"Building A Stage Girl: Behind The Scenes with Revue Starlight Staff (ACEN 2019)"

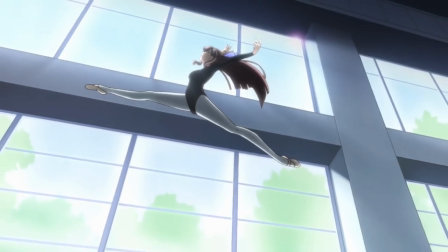So Saito decided to make her more boisterous instead, a natural beauty. Furukawa agreed, and they added a big ribbon in there because, quote, anime should have ribbons.
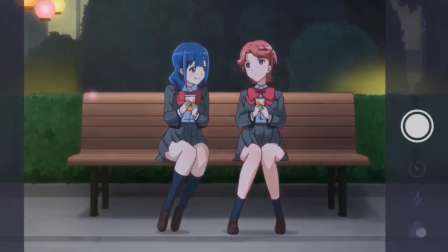Each of the characters went through a similar process of trial and error to capture the correct feel, with one exception.
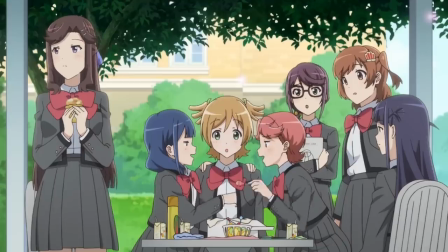Nana. Saito says he spent little time on Nana's design, his first drafts feeling right from the start.
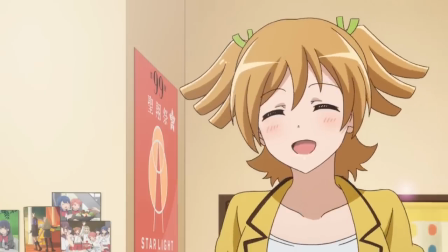They knew immediately she would be the tallest, hinting at her hidden strength. Her most striking feature was also pretty straightforward.
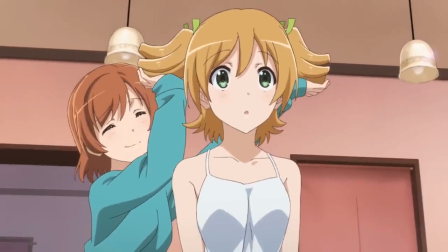She goes by Banana, so what if we make her hair look like bananas? Genius, Furukawa said.
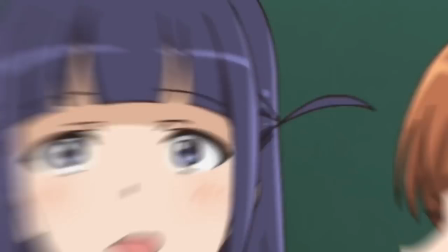That playful attitude from the staff and coming up with their vision really allowed the project to shine.
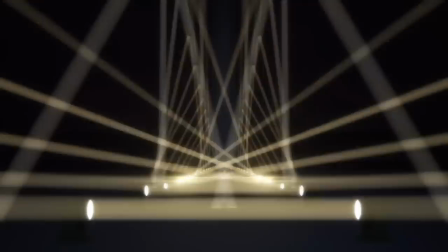The character designs themselves were only one piece to the puzzle of bringing these stage girls to life.
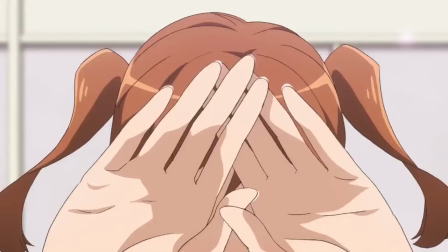Equally important to their personalities was the prop design, led by Shiori Tani. It was her role to add the various objects, clothes, and images the characters sport.
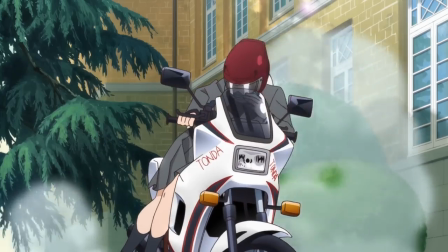It's one of the most critical and possibly overlooked aspects of character creation. Each item presents an opportunity to tell us something about that character.
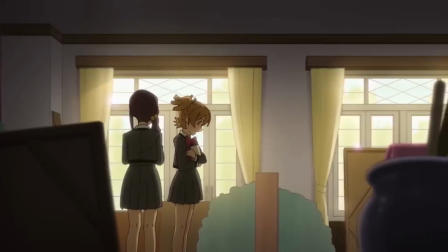As much as their hairstyle or aesthetic, we can read a lot into the stuff they surround themselves with.
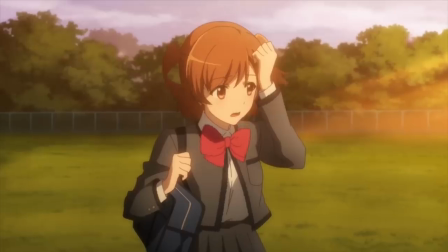The thought you can tell Tani put into every one of these decisions is extraordinary, even going through a number of variations for Kaden's phone case.
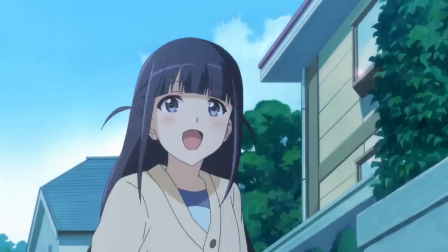Her incredible fashion sense shows through too, as she handled the character's clothing line outside of the school, including their winter look found in the game, Relife.
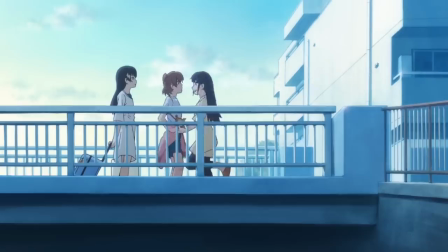Just like Saita, she also didn't have much story to go off of, so she created a collage of reference images for each character to pull from.
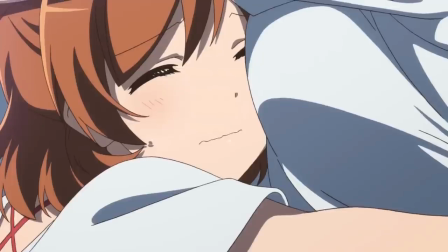She says she based these image boards around a word or feeling she felt captured the spirit of the character.
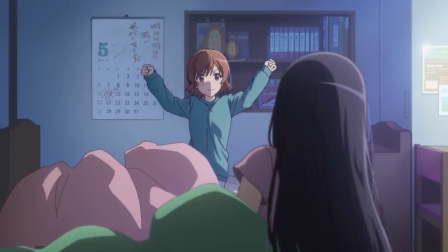Kaden's key word was, of course, Genki. She filled it with active, strong stuff, like biking.
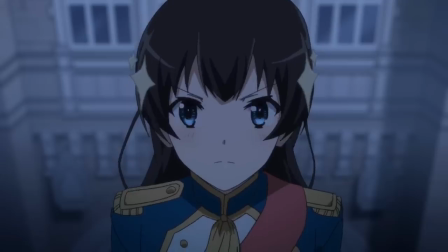Hikari was cool and mysterious. Hers had lots of blues. Juna was natural.
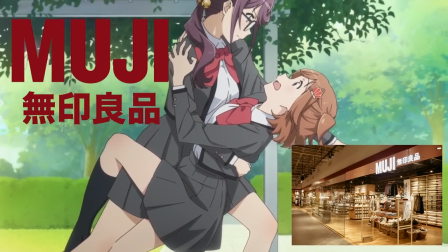Tani thought of Muji, a Japanese retail company specializing in household goods,
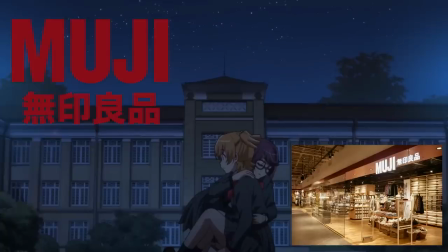sporting minimalist design, and a no-brand policy, meaning little is spent on advertising or marketing.
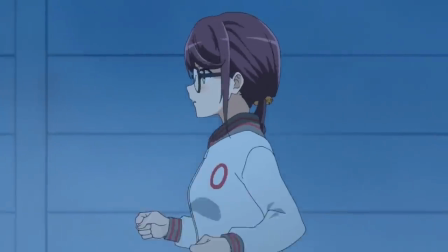That straightforward approach fits Juna perfectly. Nana was retro.
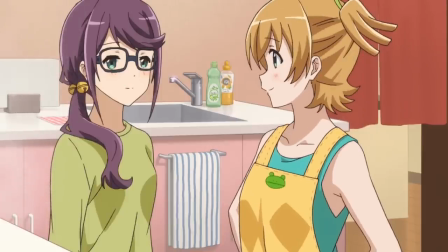Her images had lots of pastels and feelings of nostalgia, a hint at her connection to the past.
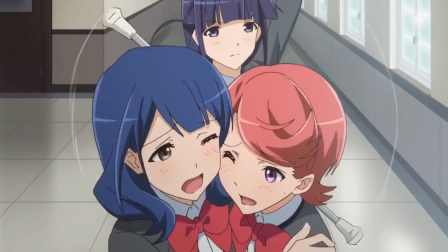Mahiru proved difficult for Tani. As she says, she doesn't know anyone similar to her, so had to work harder to figure out how to fill in her character.
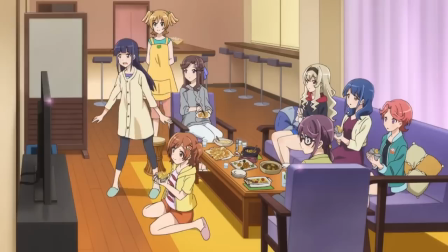Eventually, the mascot character, coupled to Mahiru's actress Haruki Iwata's love of baseball, formed her basis.
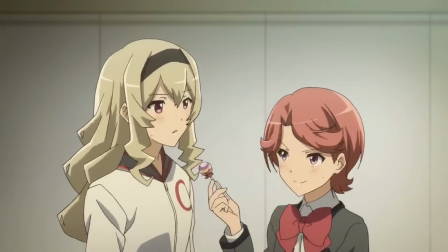Futaba's boyish aspect was also tough, so her key word was China, even though Tani says you can't really see it in the character currently.
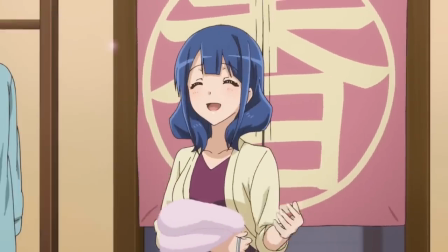That said, the curtain hanging over the door opening in her dorm room still carries that aspect.
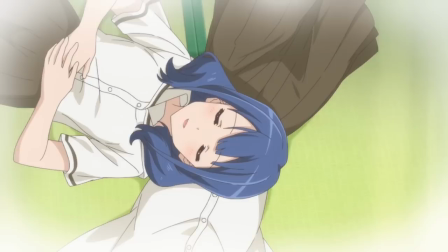Kaoruko, meanwhile, was Modern Girl, mixed with a refined air of nostalgia while still current.
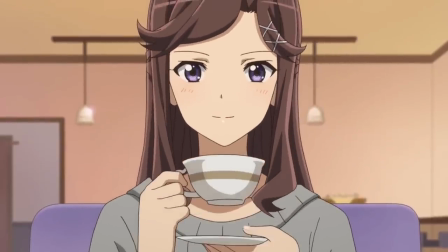Claudine was simply France, and lastly when we got to top star Maya, Tani immediately said, B-Jean, gorgeous, adding she thought classical.
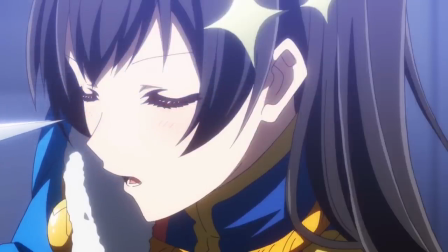Much of the character's personality is inherent to their look, but how to convey this through the animation itself?
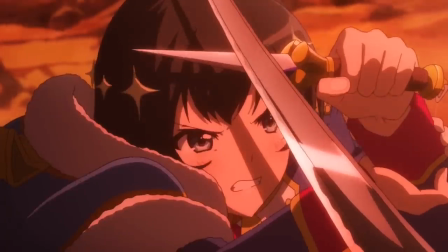Revue Starlight excels at the principle of show-don't-tell. I've already covered how the auditions visually convey the conflict of the fights through their staging extensively,
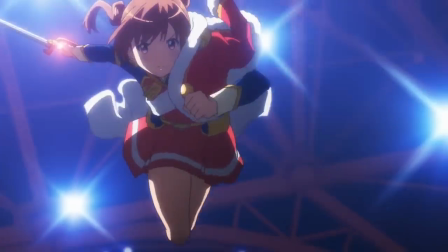but it isn't just this most explosive area where Starlight nails the concept of visual storytelling.
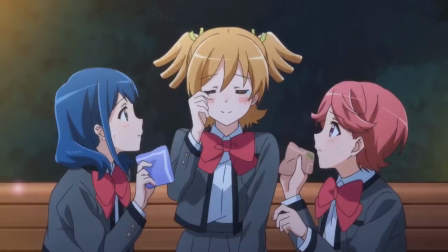Even throughout its more subdued slice-of-life scenes, the subtle interactions between the characters inform so much of their personhood, often without uttering a word.
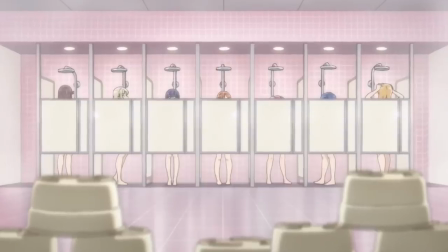As an example of this, Furukawa walked through their introduction from episode 1, highlighting how there's a lot more going on here than simply what's said.
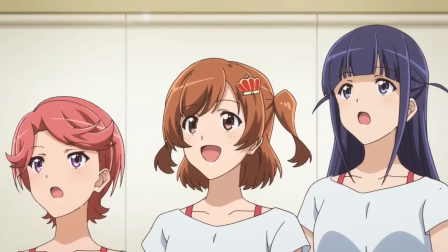The scene establishes the core dynamics between the cast and the conflict at the heart of it. Not by telling us, but showing us.
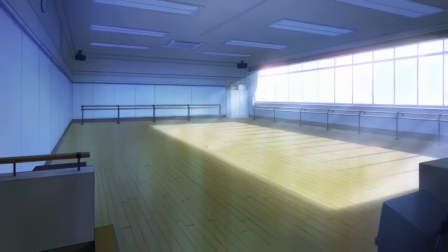It begins on position zero starting out at the middle line, already centering our focus around it.
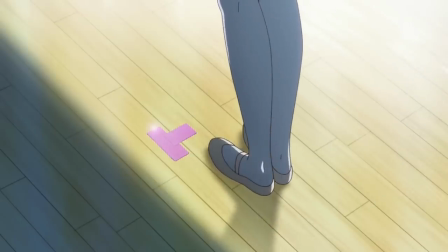Next we shift to Kaden's entry. Furukawa said they kept her isolated here to first establish her determination in reaching position zero,
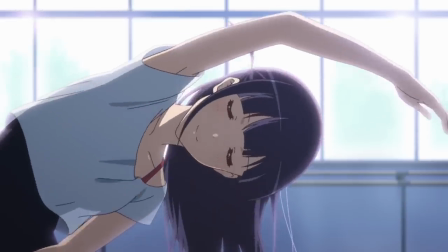before bringing in the other characters to emphasize the distance separating her from it.
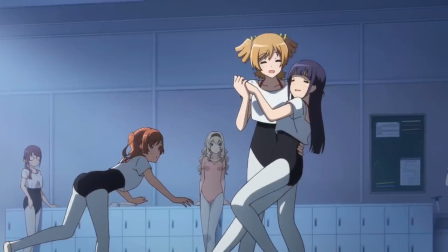Kaden arriving first puts her the furthest away from position zero by the end of the scene, as the others all insert themselves into the scene between her.
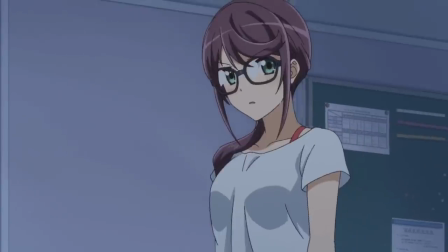As each girl enters, they announce themselves to the stage. We catch a glimpse of their personalities based on the way they carry themselves here.
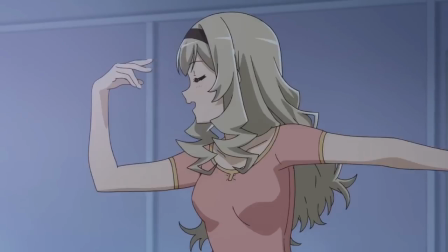Furukawa said this wasn't just a way to introduce them to the viewer, it also felt fitting for their theatrical nature.
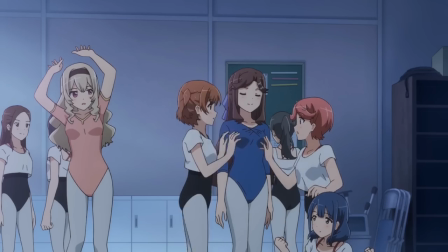Where the scene shuffles Kaden to the bottom, it emphasizes Maya's place at the top.
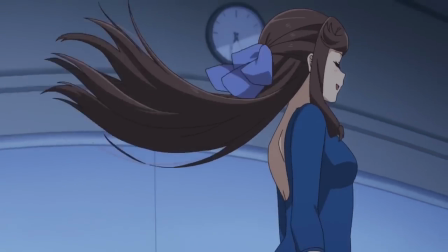Her entry is the turning point, replacing the playful mood with one of fierce focus.
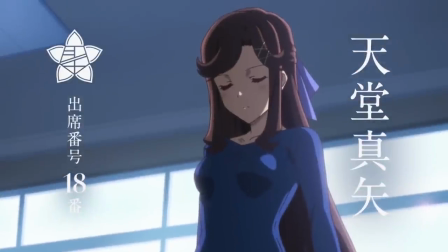As the others look on from the sidelines, the scene closes on Maya at the center. Position 0 belongs to her.
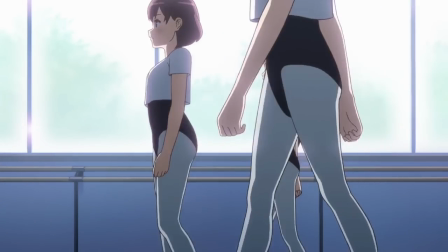The scene illustrates the staff's dedication to establishing the relationships of the characters through visuals as much as anything.
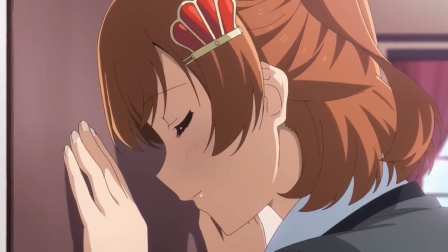Rather than using dialogue to show this power struggle, they used movement, positioning, and the drawings to convey it organically.
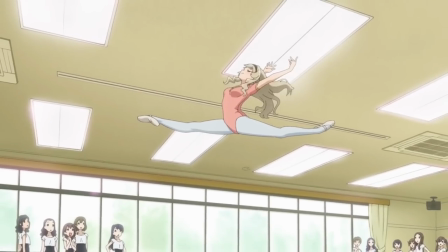Episode 1 is filled with moments like this. The practice montage highlights the specialties of the various characters, how each of them has something they excel at that matches their nature.
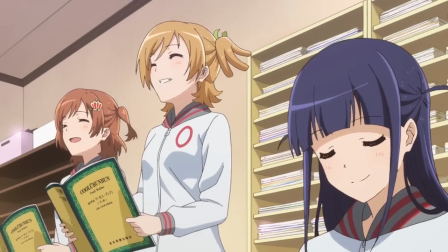Futaba's sword fighting or Nanna's support, for instance. In addition to establishing Seisho as a vocational academy different from a typical school.
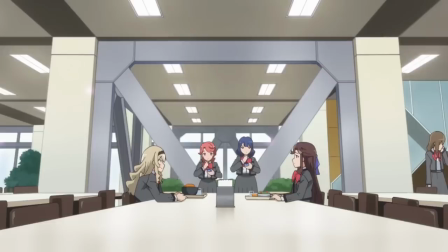During Kaden's conversation with Mahiru and Nana, we see an intense battle between Maya and Claudine, turning even the most innocuous actions into a competition. Claudine fittingly jumps the gun and scrambles to follow Maya's movement, matching her.
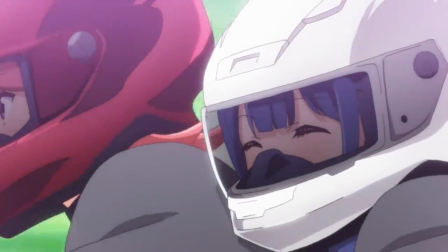One of my favorite examples of this storytelling is the saga of Kaoruko versus the Scallion.
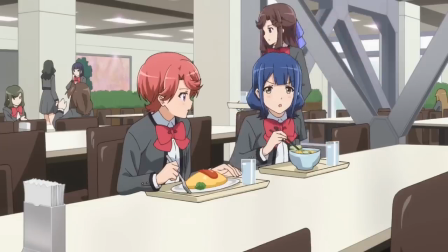In episode one, we see her look of disgust, before shuffling her scallions over to Futaba's plate.
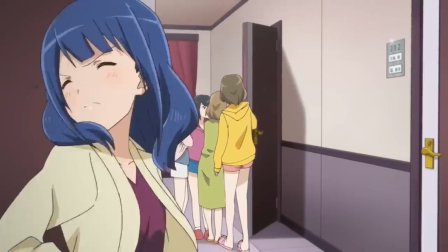Now skip to episode six in the middle of their fight, as Kaoruko attempts to prove she can be independent, here she sucks it up and forces herself to choke them down.
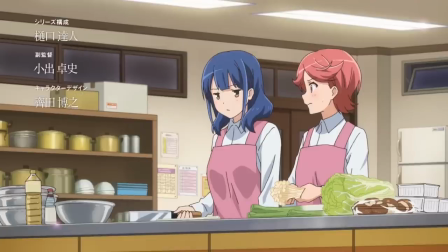Finally, in the last episode, this duel comes to an end, with Kaoruko stubbornly proclaiming her hatred of scallions, and Futaba telling her to get over it.
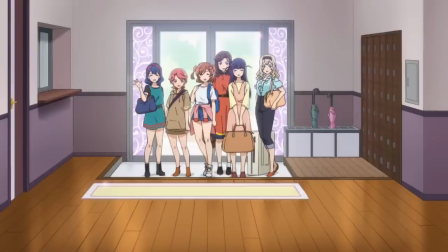Those incidental moments go a long way towards building out the characters without hardly calling attention to it.
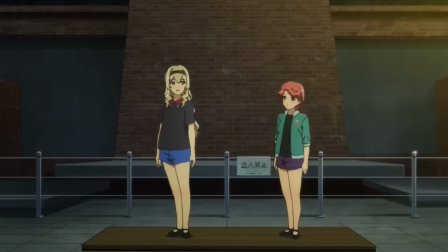All that focus makes Revu Starlight's cast feel like living people who exist offstage as much as they do on it.
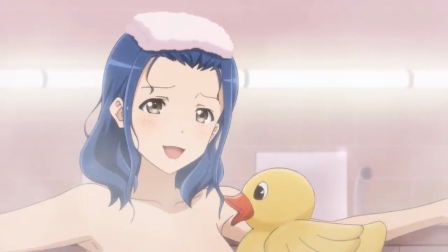For a series as larger than life as Starlight can be at times,
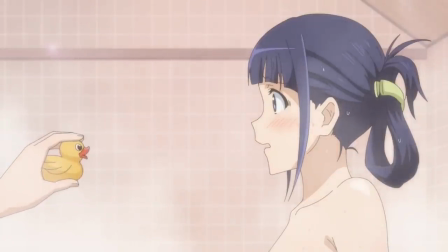the grounded nature of its characters is crucial in giving the audience an entry point, a way they can relate it back to them.
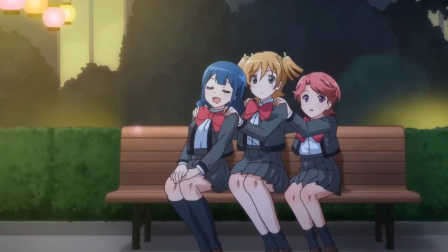They focused on lending a sense of reality to its most out-there elements as well.
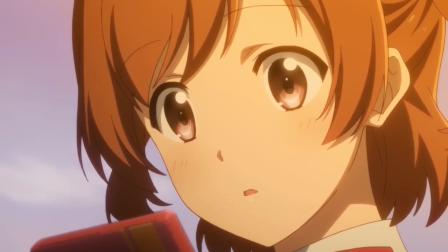Furukawa says he wanted to do something different from the traditional magical girl transformation, no sparkles or outfits appearing out of nowhere.
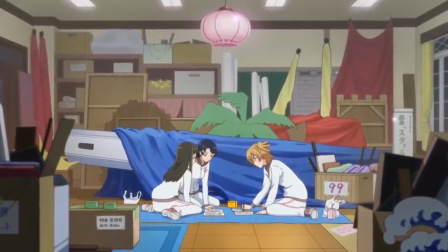Rather, he wanted to show machinery physically making the costumes, sets, etc. as produced for the stage.
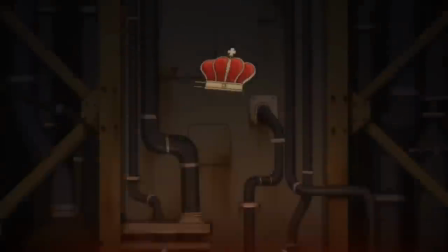He cites his love of Discovery Channel as a kid who's always been fascinated by those making-of documentaries,
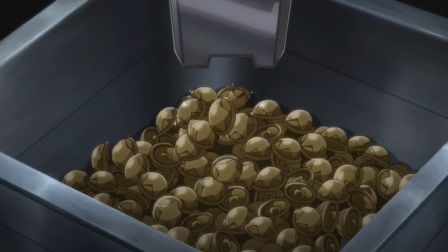hoping to capture this mechanical build, while giving the machinery a rhythmic aspect to match the musicality of the sequence too.
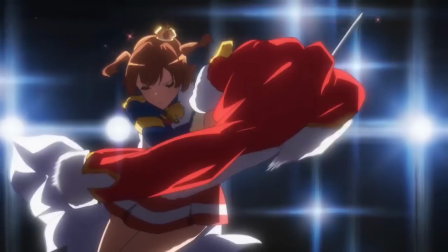All in all, it grounds the transformation with a tactile feel. Furukawa also notes they went with Tokyo Tower and the giraffe for similar reasons,
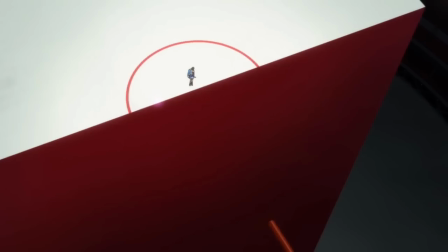familiar images viewers could latch onto, bringing the otherworldly some semblance of reality.
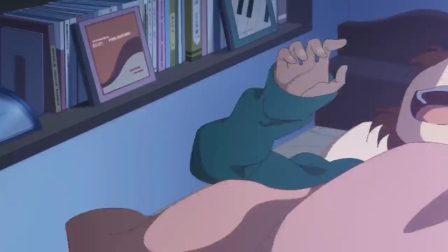Because of course, a talking alien would be much more foreign to the audience than a talking giraffe. For that same purpose, they gave the giraffe a familiar phrase, Wakarimasu.
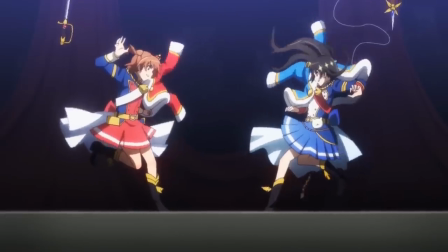Furukawa believes the interactive element between the work and the audience is crucial for an original series with no established fanbase.
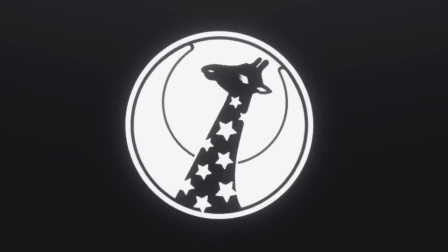So he thought of ways they could drive social media engagement. Believing a catchphrase like that would be an easily replicable connection between viewer and work.
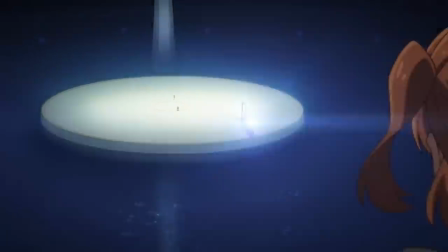Given the high volume of fun and memes it sparked, I'd say it was a stroke of genius. The A-Send badge lanyard literally sported the phrase on the back.
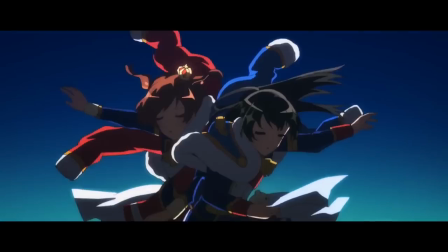That level of foresight is indicative of a director who understands how to craft an experience. Revue Starlight is an extraordinarily ambitious project.
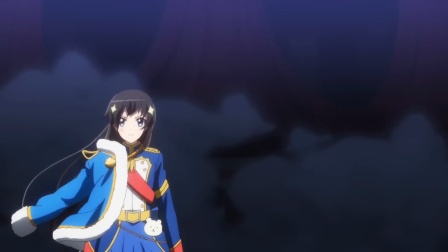The production went through numerous difficulties between an insanely tight schedule and limited resources to draw from.
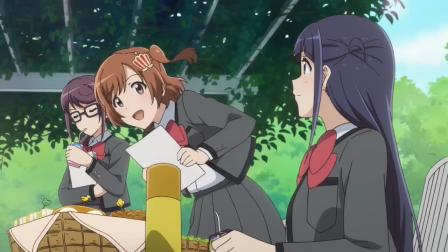Interestingly, three of the four guests say they didn't originally decide to enter animation until they were young adults.
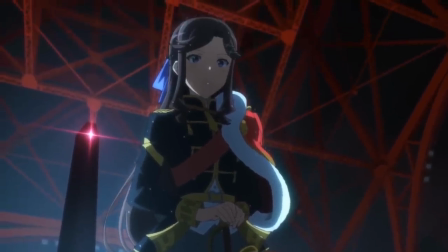Furukawa studied history at university, while Koide majored in economics.
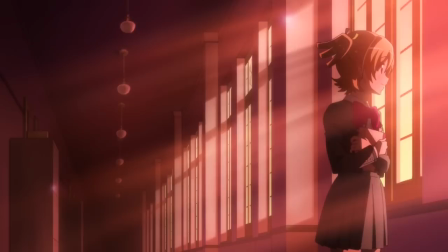The only one who knew early on was Tani, who says her greatest challenge was having difficulty deciding what ramen she'd eat that day.
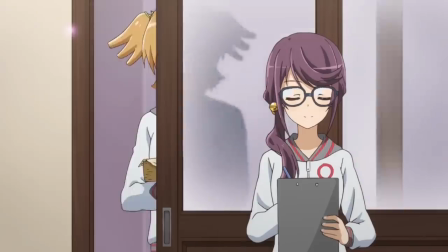She's a genius, Furukawa assures us.
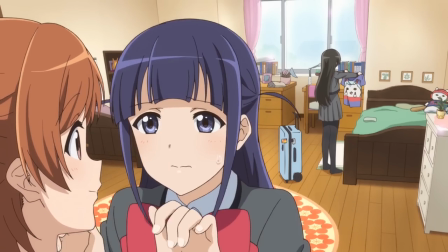Because of its strained production, ambitious ideas, and original status, Revue Starlight needed that efficiency in its storytelling to function.
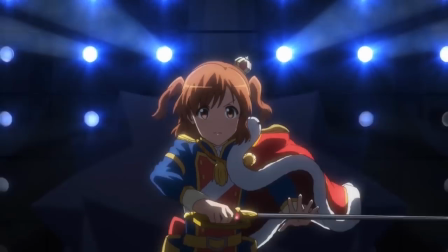Using every aspect possible to convey meaning.